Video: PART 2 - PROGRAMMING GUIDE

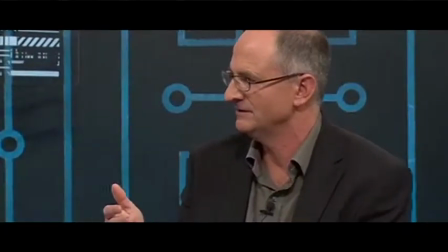One of the challenges of engaging in social media is making sure that there is something that's worth talking about,
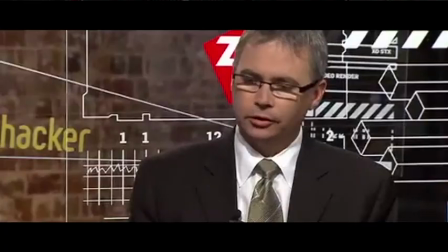and Techlines was really the basis for that conversation.
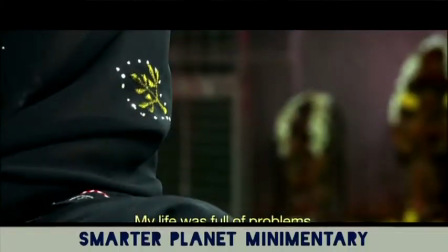Another documentary, or what we're calling mini-mentary approach here, and this one is from the Growth Market Units,
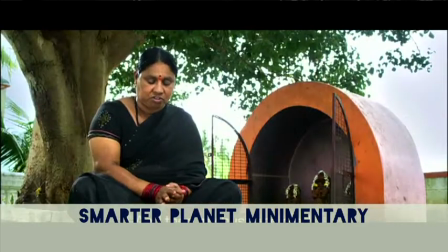is this example, which is a story about Grameen. They are an Indian
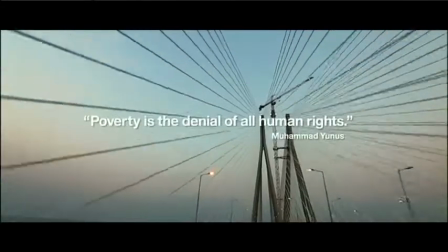micro-lending bank that IBM helps with their infrastructure to make tiny, tiny loans all across India for economic development.
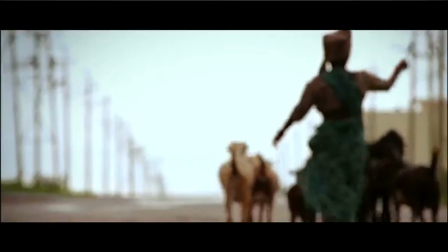Now, this is a production level really approaching television commercial level.
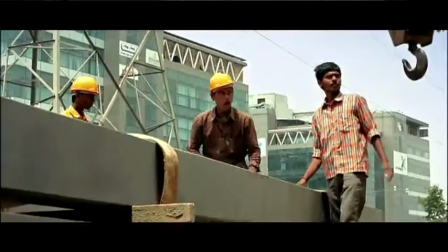So we're talking actually hundreds of thousands of dollars. We are talking several months in the planning.
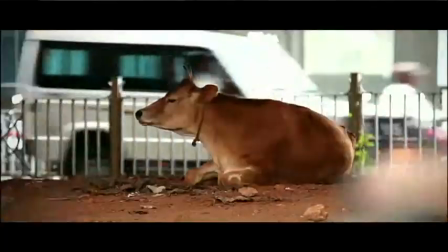We're talking lots of research, clearly lots of international travel.
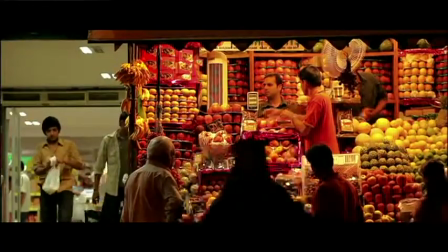But again, you get that combination of a case study.
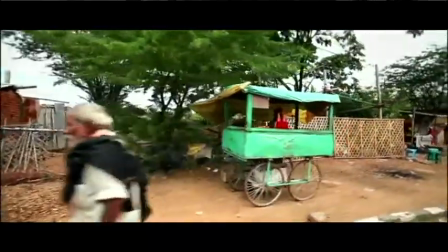So it's a customer talking about how their business has been helped by IBM and how their business is helping other people.
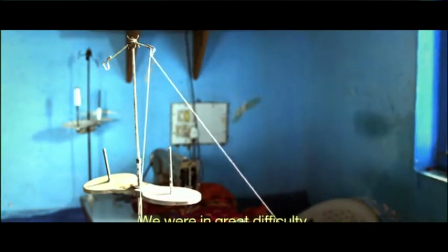But you also get a little bit of depth, and you get a lot of, I guess, what we call eye candy or audience appeal, because it's not just talking heads.
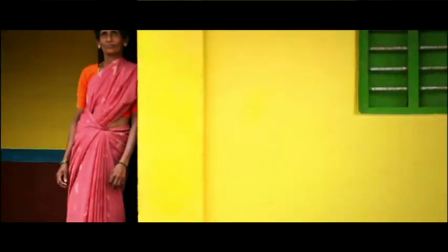They're out in Indian villages. They've got shots of street life.
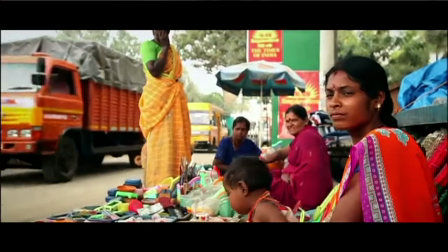It's very exotic and it's easy to watch.
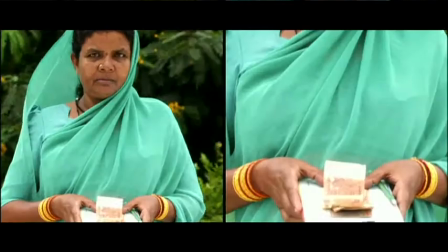So there's a bit of, I wouldn't quite call it infotainment, but it's certainly making it a lot more consumable and a lot more human.
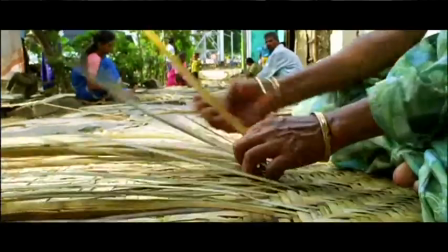But you are going to have to spend a lot more money, I think, on, for example,
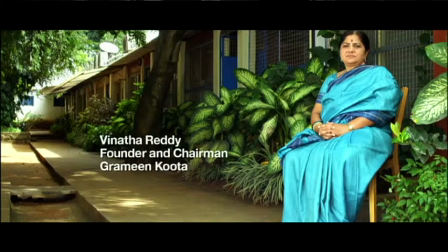a second camera unit that goes off and shoots all the extra cutaway footage of villages and
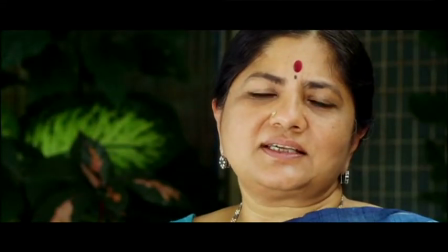street life and the Indian countryside and population, as well as the straight up heads and shoulders interviews that you might do in offices.
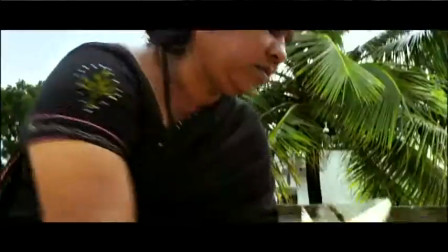So definitely worth a look at for really big stories.
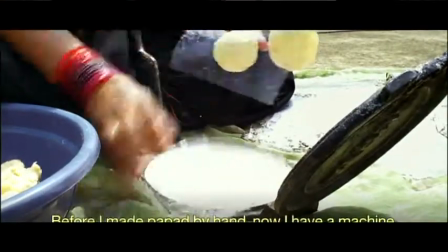A lot of this stuff needs to go through a ton of layers of approval and be aligned to Smarter Planet and go through those checks and balances.
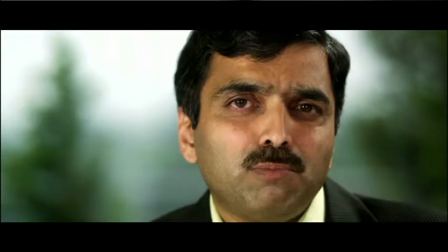But you do get an incredibly rich story with a very, very long shelf life. This story is, as a case study, is about 3 or maybe even 4 years old,
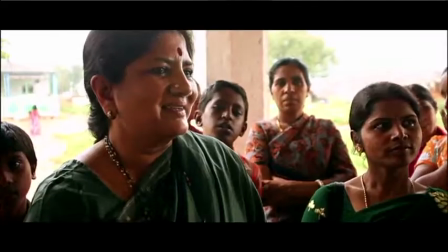and yet the video content is just as relevant, consumable and shareable today as when it was filmed.
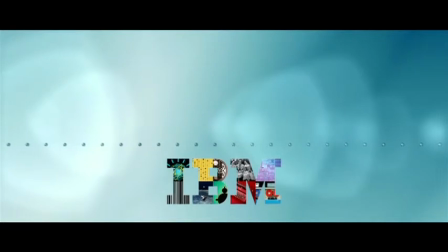Okay, what we've got here is an internal video for IBMers.
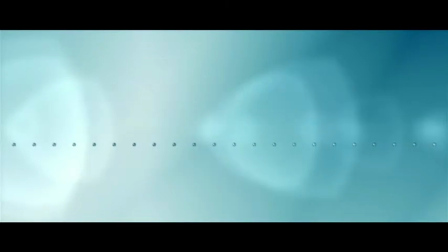It's actually to document the celebration of service, which is a day of volunteering for the IBM Centennial 100-year anniversary.
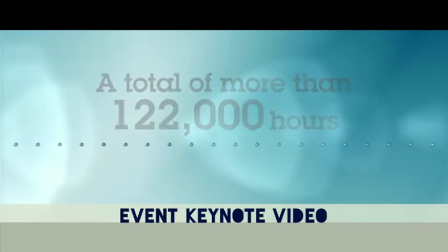Interestingly, no motion picture, film or video was harmed in the making of this video.
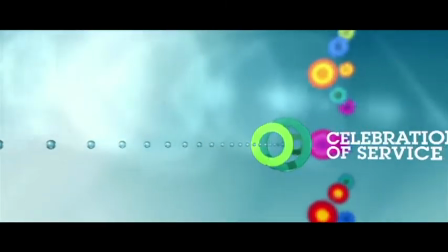It was composed entirely out of still photographs and animation.
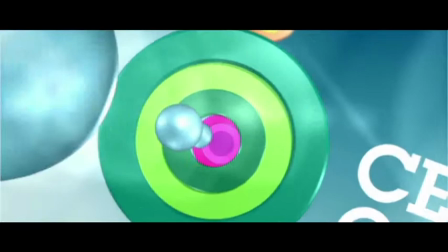So what you've got here is a really clever way of producing video material without ever using a video camera or doing a shoot.
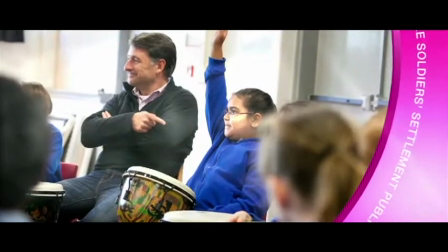So the day of service involved people all around Australia in different locations.
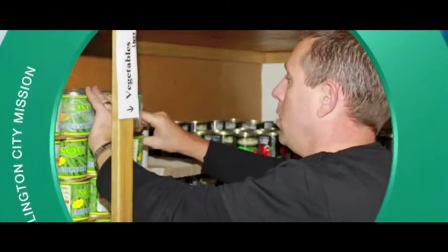So instead of incurring the cost and the planning of travelling around everywhere, they simply got photography from every individual
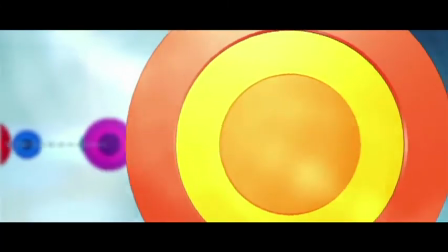installation or every individual act of service.
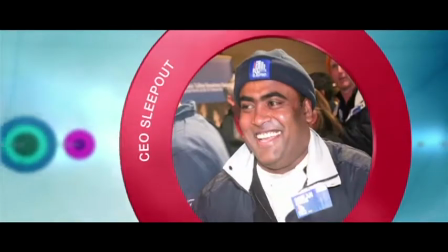Some of them are professional photographs, some of them are just happy snaps from digital cameras or even mobile phones,
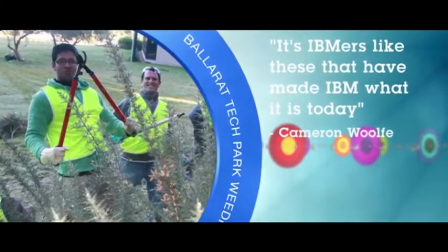and so they've all been brought together into this one piece with supers and animation.
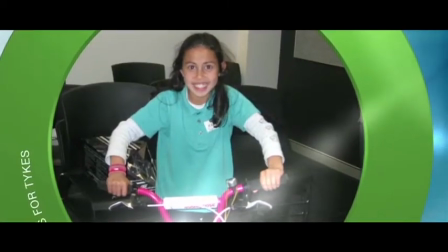So I guess the upside there is you don't really need a film crew or a film camera at all.
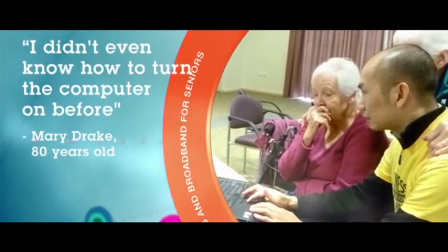You can produce it in this dispersed, disparate manner, capture all this information on one day, bring it together.
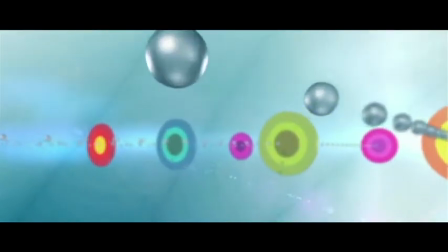The downside, very, very post-production heavy, so you will need to spend a lot of time in an edit suite.
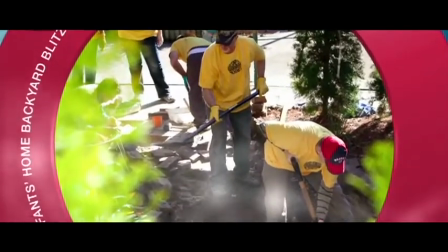You will need to pay for an animator and the graphics,
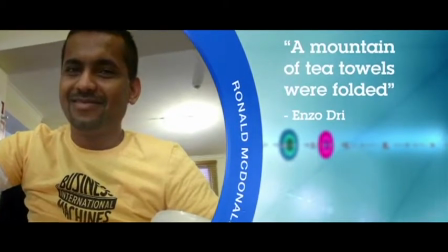and once those animations are kind of done and rendered out, it's difficult to change them.
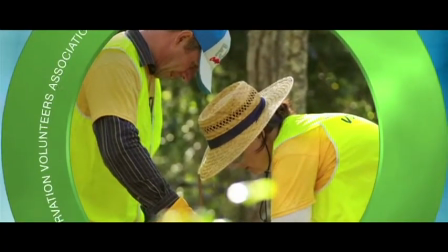You can't do edits as simply as you can as if you were dealing with shot footage or live footage or even stock footage.
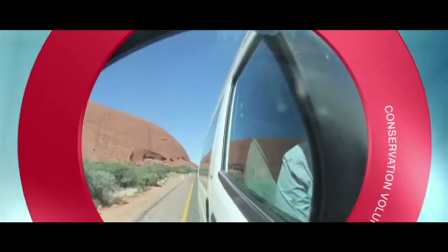But that con definitely is outweighed by the pros of not having to travel, in this case around Australia with film crews, and do all that production.
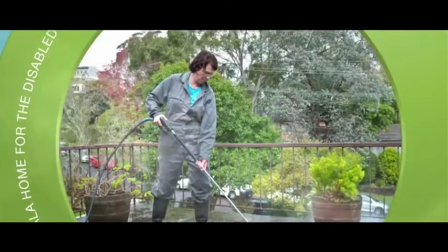You can just get people to send in the imagery. Really great level of authenticity here.
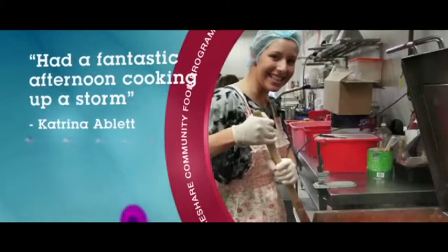This is very genuine.
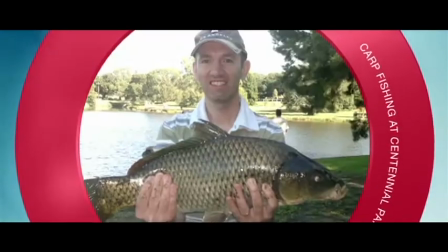It looks almost like photojournalism in some cases. These are not staged shots.
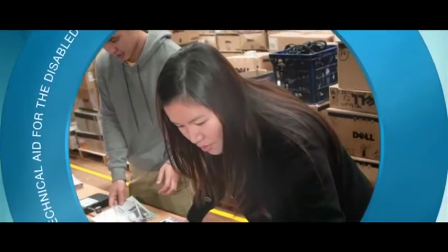These are not posed shots in the way that stock photography is posed. That's absolutely key when the whole objective
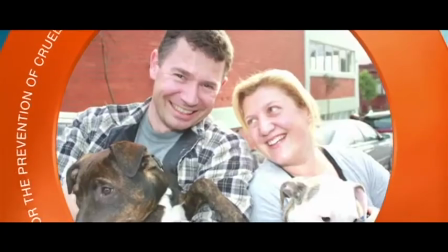of this particular piece of communication is the authenticity and the integrity of the people and therefore the brand.
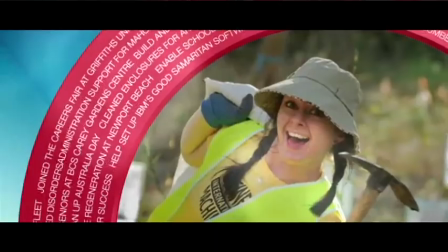So that's another take on producing a video without any actual video.
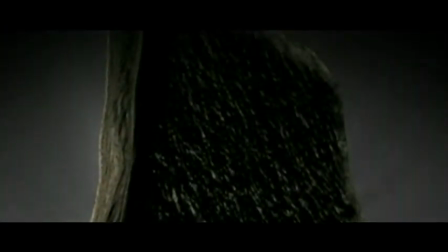Now, for just a change of pace, here's an opening video or a hype video used typically at an experience or an event developed by George P. Johnson.
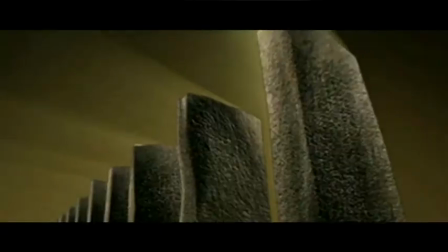Now, what they're doing here, I guess, is using a lot of animation and graphics.
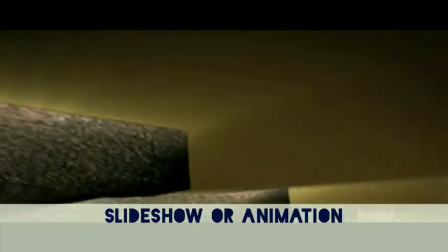There's dramatic music, there's dramatic voiceovers, and the point of this video is really to set the mood in a live event,
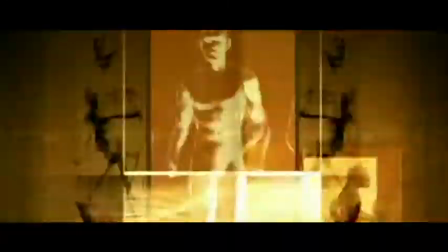particularly for a keynote speaker or to open up an event.
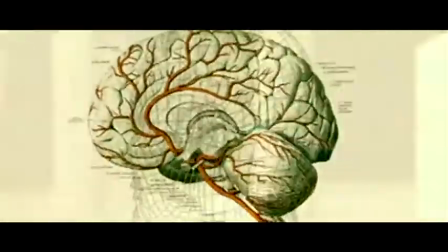But as Grant said in part one, it's really worth thinking through the resolution, the production quality,
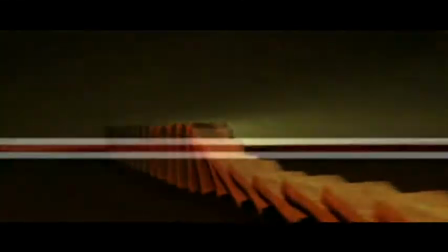and sometimes even the content, because these videos will have a life beyond that particular event.
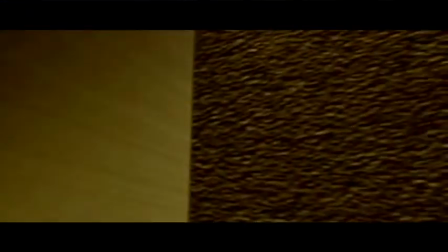So they may wind up on IBM.com, and they might wind up being shared and distributed through
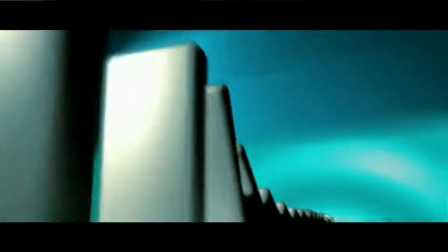a social media network through the earn part of the paid, owned and earned strategy.
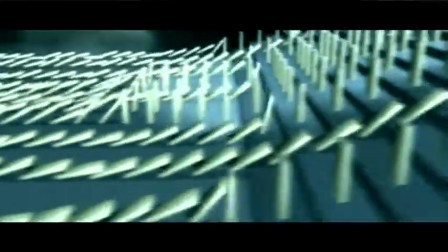So it's definitely worth investing in higher res, particularly if you're putting it together with stock footage or putting it together with
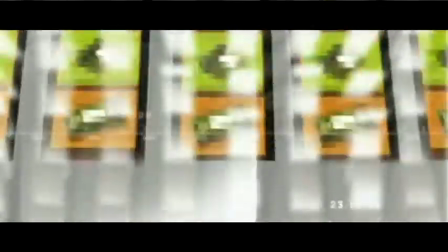animation and graphics in a way that's going to be easily transmittable and the quality won't suffer.
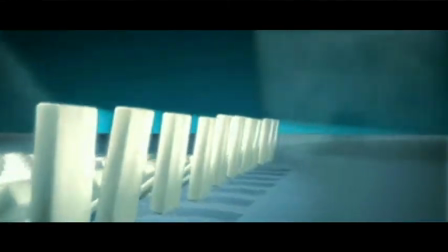Because the great thing about content is once you have it, you can start to amortize the cost by using it in multiple channels.
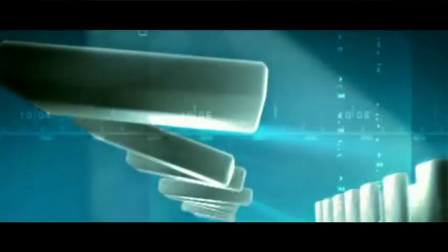So even though it's been commissioned in an event environment, I know this is something Grant was keen to talk about,
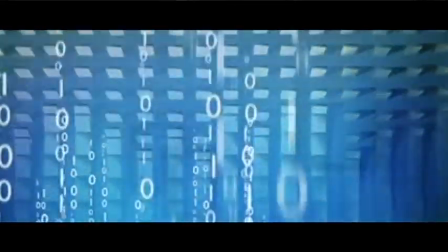that's not the only environment the content's going to be used, and in fact it becomes much more valuable if it's produced in a format and a style that can travel.
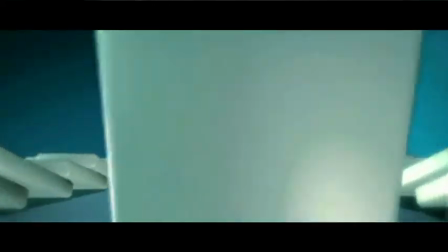So that'd be the advice for event and experience style videos such as this one.
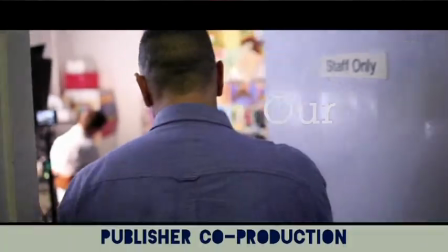Let's take a look at the Shaping Our Future series, which was actually a media partnership with News Limited.
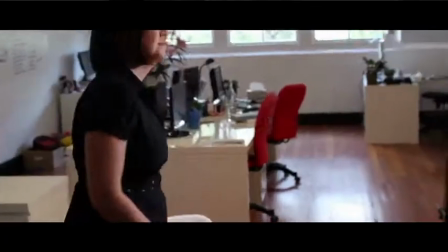So what we've done here is, I guess it's branded content, or we're talking about content in service of the brand.
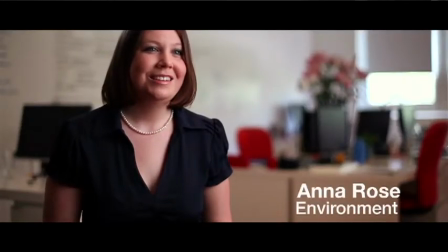So we essentially outsourced the entire production to News Limited. So the interviews were conducted by their journalists.
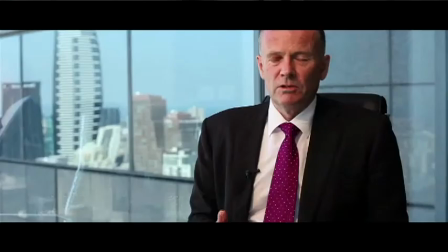They did their own camera crews, and they even sourced the talent. You'll notice the talent is not even IBMers.
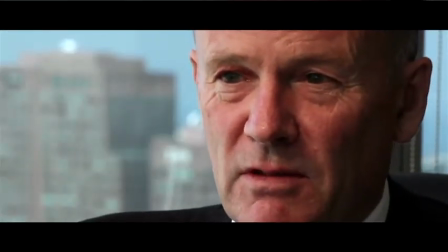You've got people like Lindsay Tannen talking about finance, you've got environmentalists, you've got educators,
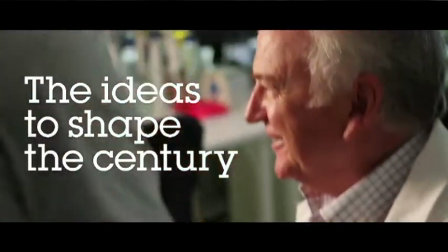mathematicians, industrialists and economists talking about, I guess, similar ideas that IBM's talking about in regards to Smarter Planet.
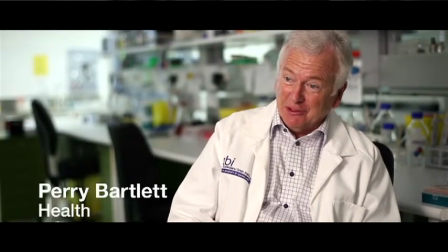Why are we spending this money, handing over control for a start, and spending this money to not even talk to IBMers about IBM?
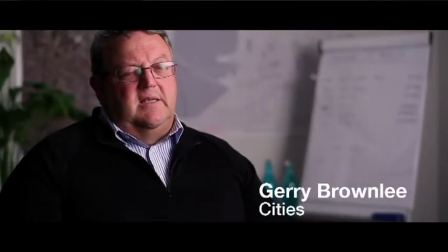What's the value in that from a strategic point of view?
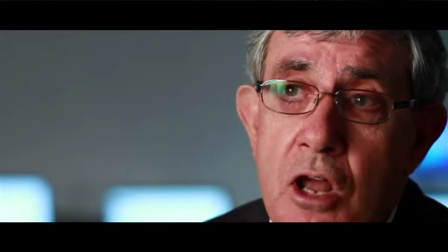Well, what's really critical to us is that we're speaking to our audience about what they're interested in and what are the key topics.
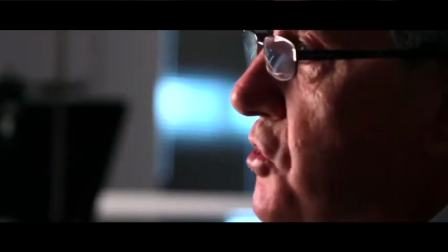So it's one thing for IBM to go out there and say, this is the thing, these are the things we're going to be focusing on in the next few years.
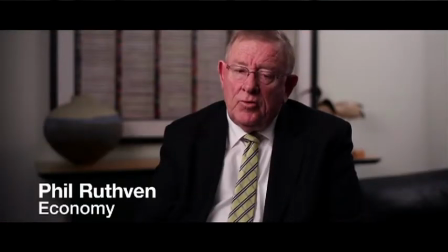This is what's important to our business. But what this does is it really aligns what's important both to IBM's business, for example,
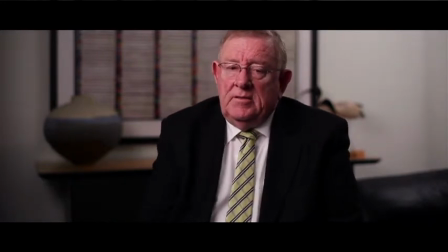from an industry perspective, to what's important to the Australian and New Zealand markets. Alright, that wraps up part 2, all the different formats and approaches you might like to use in your video project. Stay tuned for part 3, the final installment of Focus, where we look at getting you an audience, distributing your video through the paid, owned and earned content distribution framework. See you there.